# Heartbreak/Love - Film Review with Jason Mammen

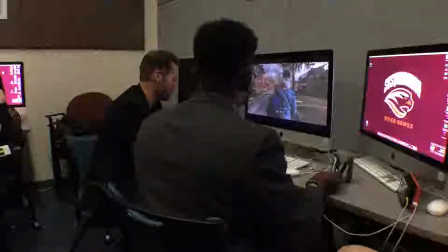So the opening is really strong on this.
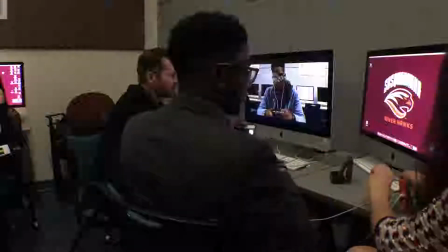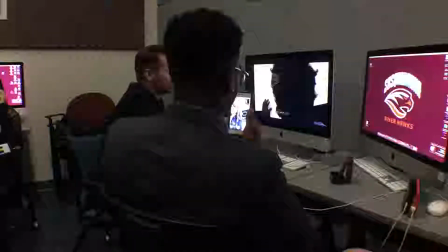So like this music right here is really well placed.
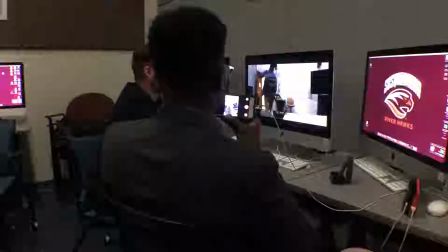You know, on your camera stuff, be careful like with focus and stuff. You know, this is a little bit. You know, because it goes in and out right there, right?
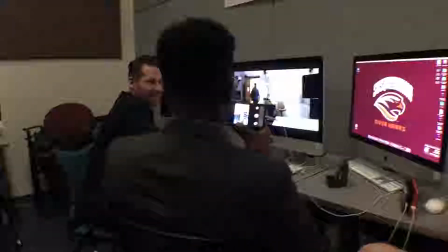So as opposed to like, if it's supposed to be like he's in a daze, so it's all out of focus, and like lean into that.
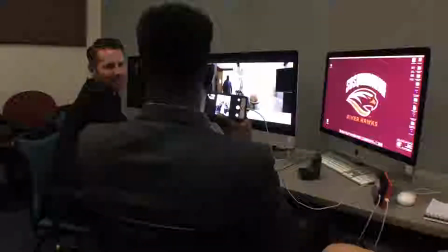When it cleans there, you're like, oh, it was just out of focus. Okay. And now they're rocking in and out, you know?
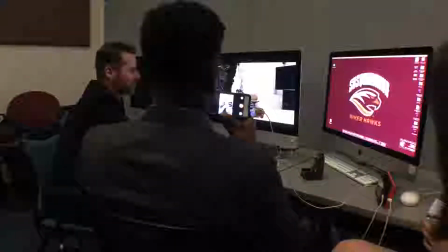Or it's like, if you want it to be like he's focused here, and then keep your focus,
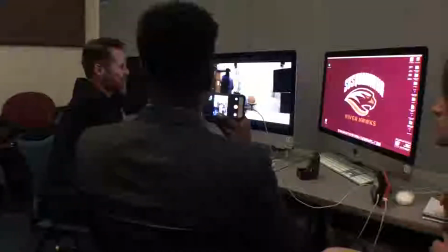you know, get rid of your autofocus or any of that stuff, so that you're here, so now he walks out of focus,
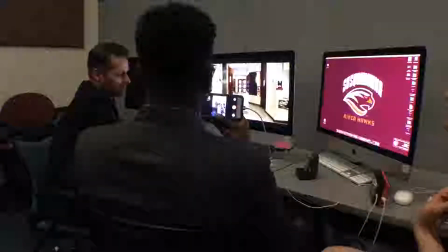right? Like, then make that an intentional decision. Mm-hmm.
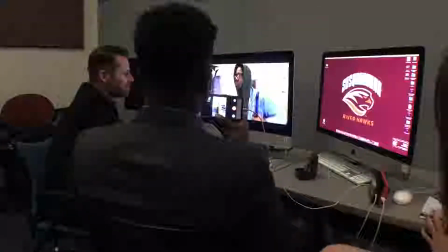Feel my fucking test. It's alright, I'm sure there's plenty more. This thing can't get any worse.
Is he an actor? Is he supposed to be here? No. Okay.
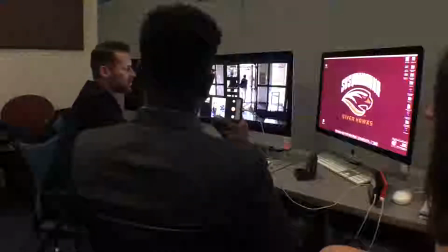So, because this can make 2 points then, right? Like, shoot it again without him, so that you get the shot you want.
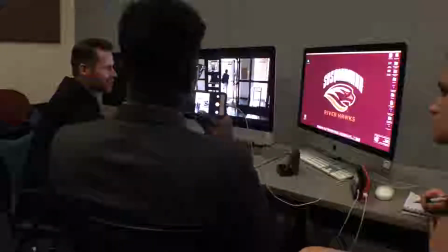Or if he is, or you liked it, then again, lean into it. And what I mean by that is I would have you react to it, right?
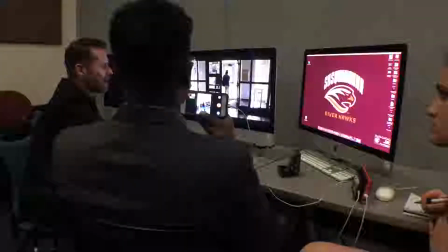So that it's, you come through the door and make it like he's just another thing that's aggravating.
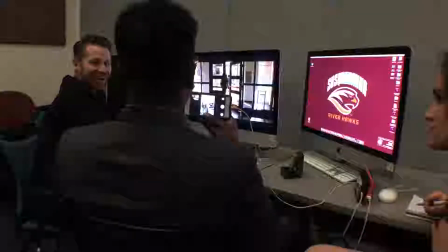You know what I mean? Like, because he actually looked at you, right? Like, he kind of looked, like, you should be doing that. You should be like, what? And, like, slam the door open. You know what I mean? Like play that up. Be like, move.
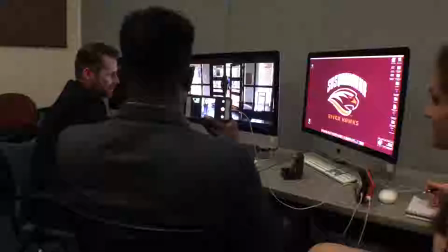You know, like, I'm walking over here. You know, like, let it happen. Like, that's your emotion, right? But if he's not supposed to be there, if he's not an actor, reshoot that.
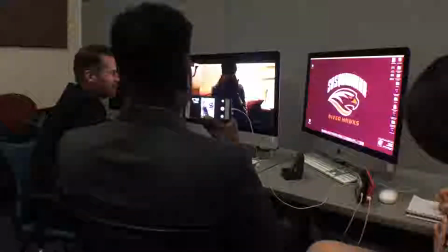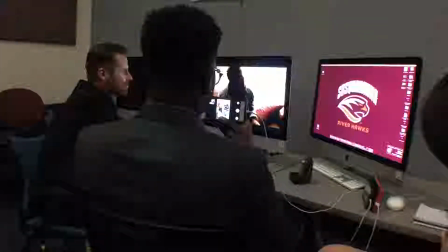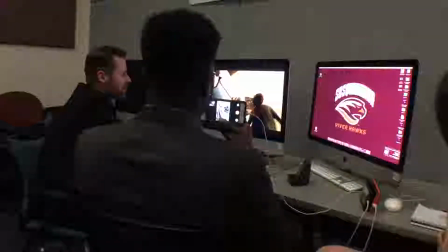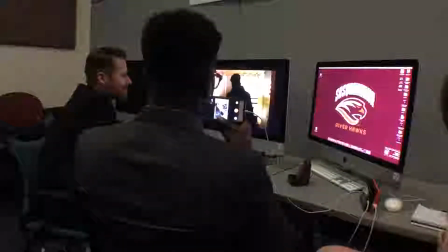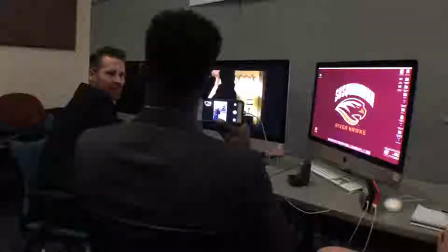That door gnat, because you know it's a montage here, so there's no gnat anywhere else, and you're supposed to be like listening to the music, and you're in this moment, you're not hearing you screaming as you're fighting, you're not hearing any of that, and then you just hear like a gnat door. It sounds like a mistake.
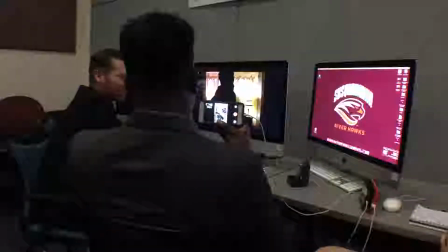Yeah.
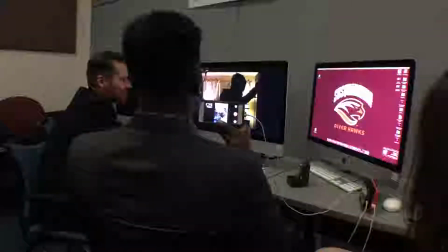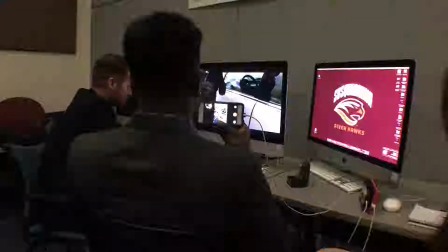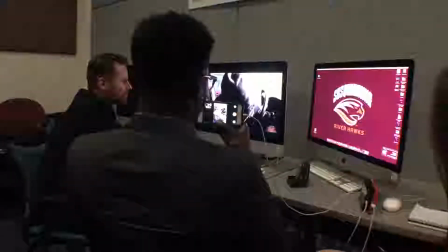So I do like an engine light shot here. You know what I mean? Like, I would shoot that tight. So it's like, you're like, fuck, right? And it's like, you do a nice move and push in on that. And it's like clear and it's center. And it like maybe racks out of focus and that dissolves down to the black. So like, that's a nice natural like scene transition then for you. And again, that's like the little things that bring it up like a notch, like those little details like that. That detail work is like, you know, the ligaments that like keep the knee functioning, right?
Hey, what's up?
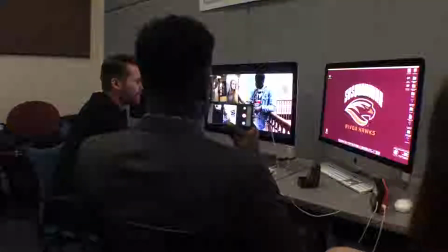How's your knee? So shitty. Why would happen now?
Focus things again, right? Like this is all pretty soft.
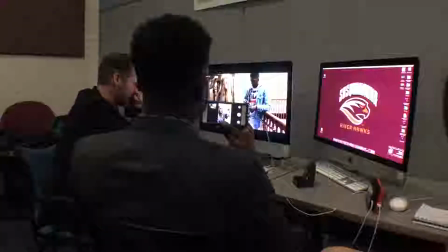I don't know what level of cameras you guys have, but still, like, you know, you're losing all your details, right? And we want to focus on you guys, like, that looks cleaner than you do.
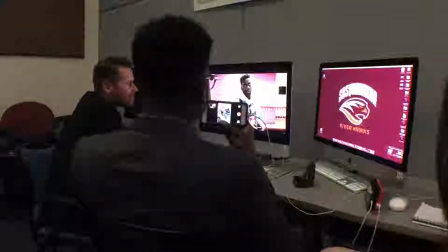So shitty. Why would happen now? I mean, you know, I failed my test, and then when I went to go to my interview for my internship,
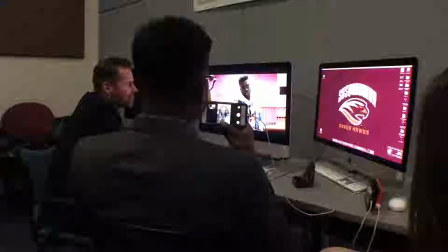my car wouldn't start, so obviously I didn't get the internship I needed for the summer. And me and my girlfriend broke up last night.
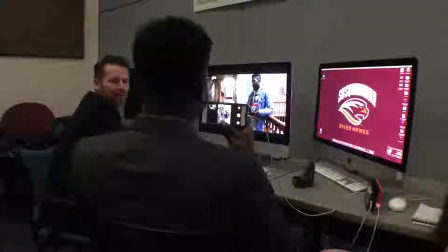What are you saying there?
Me and my girlfriend broke up last night.
Okay, pretty important. So again, same things we talked about, audio and the other things.
I'm so sorry. Yeah, shitty. Hey, Nicole.
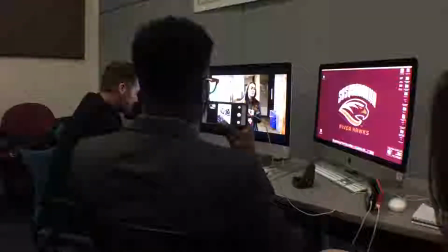Hey! We're still on for tonight? Yeah, library. Yeah. Sure. 8 o'clock in the lobby? That's perfect. Okay. Bye, bye, bye, guys. Hey, I need to tell you more.
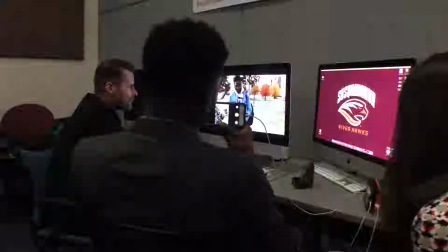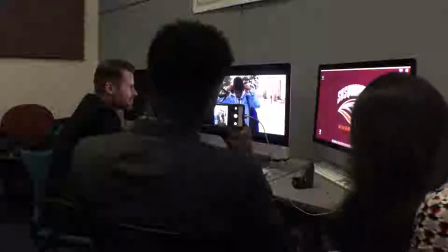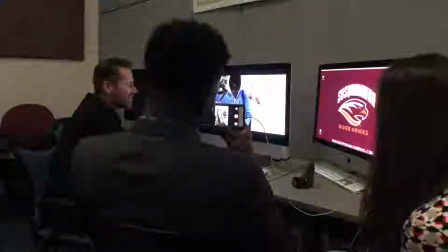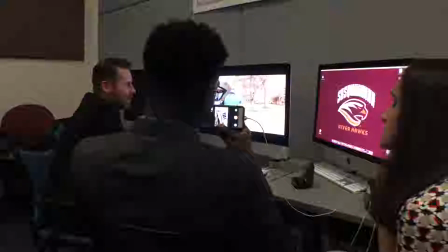Is when he comes out of the snow here and we turn around and we see the clouds, whatever, it's supposed to be spring or summer. Yeah. Like, acting thing, like storyboarding, blocking, lose the hood, drop the coat, you know, like, I wasn't sure.
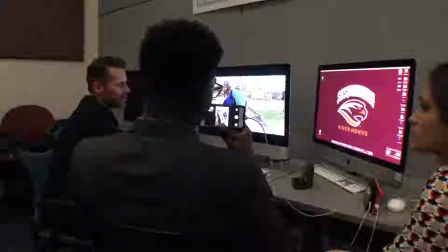I'm like, is it still just, you know, again, also because when we're really filming, you know, we are seeing little bits of snow, so you can't control that, obviously, with the timing and what you guys are doing, but just keep those things in mind, because those other visual cues when you're blocking shots out will make it clear, like, get it, it's the seasons passing.
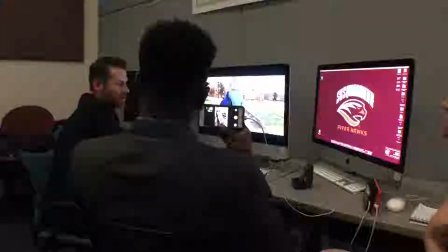He's like got this depression going through like the course of what is a year, I guess, because what we see all four seasons.
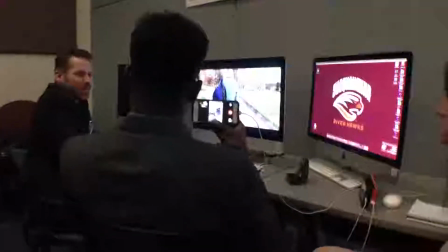You know, like, still look, I know it's supposed to be the depressed walk, but it looks like he's freezing his ass off walk.
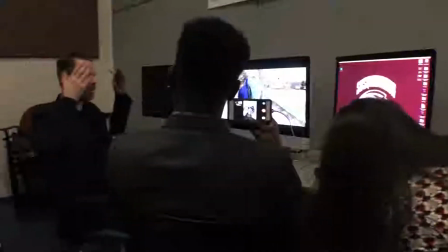You know what I mean? As opposed to like, you know, even if you want to keep the hood up because that's signaling like that I'm down in my mood,
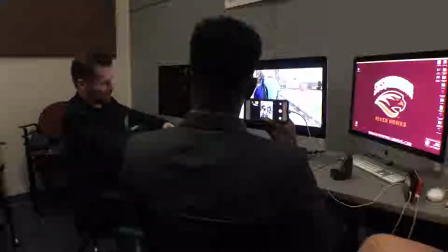at least be like, you know, drop the jacket off and kind of list, like, you know, shove it in the bag or throw it over your shoulder with the bag or something so that we know it's like okay. Again, with the music here, I wouldn't cut to black. I would do a nice dissolve down.
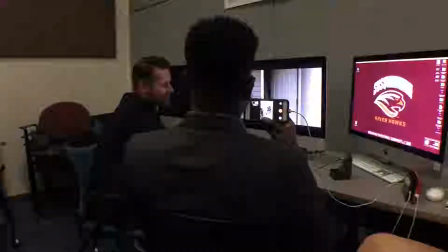Actually, what's funny is you could probably reverse this and have a nice effect because that bell, that note, that piano chord, instead of a dissolve up, that's like a cut on that. A cut on that. You know what I mean?
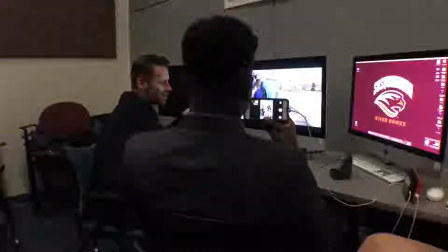So you dissolve down out of the shot where it's like sort of, you know, the that drill in there, and it's like home. You go down with it, you know, and then we hit hard on that, you know, with that like door. Boom. Like no dissolve, just like bam, right on the door.
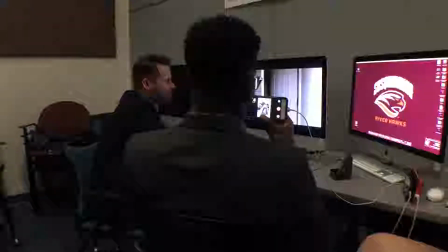Same thing, I lose her gnat, like Nicole's gnat,
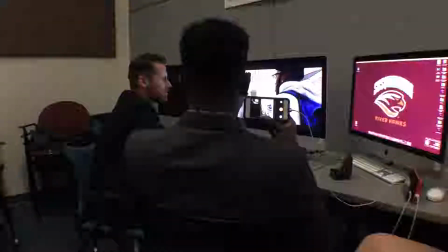because it's montage-y, it's a setup here.
Hey, what's up? Hey. Nicole, right? Yeah.
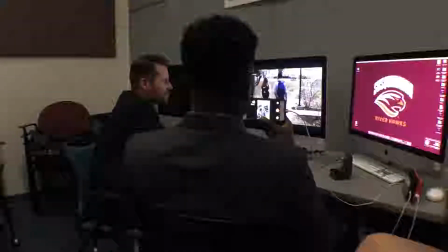Yeah, and then I would just, something needs to feel a little more final there, because it's the end of the film, and I wasn't sure if this was just another black that was like I was expecting another scene here. Okay, yeah. I was expecting to see them like sitting at dinner or like something, you know.
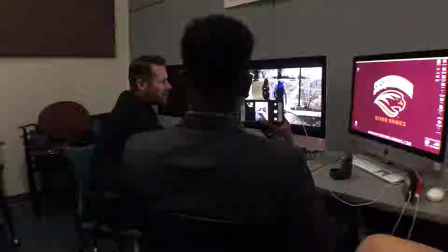So it's a combination of the music is a big key here, like that it's like it's sort of out, they're still up. Okay, yeah.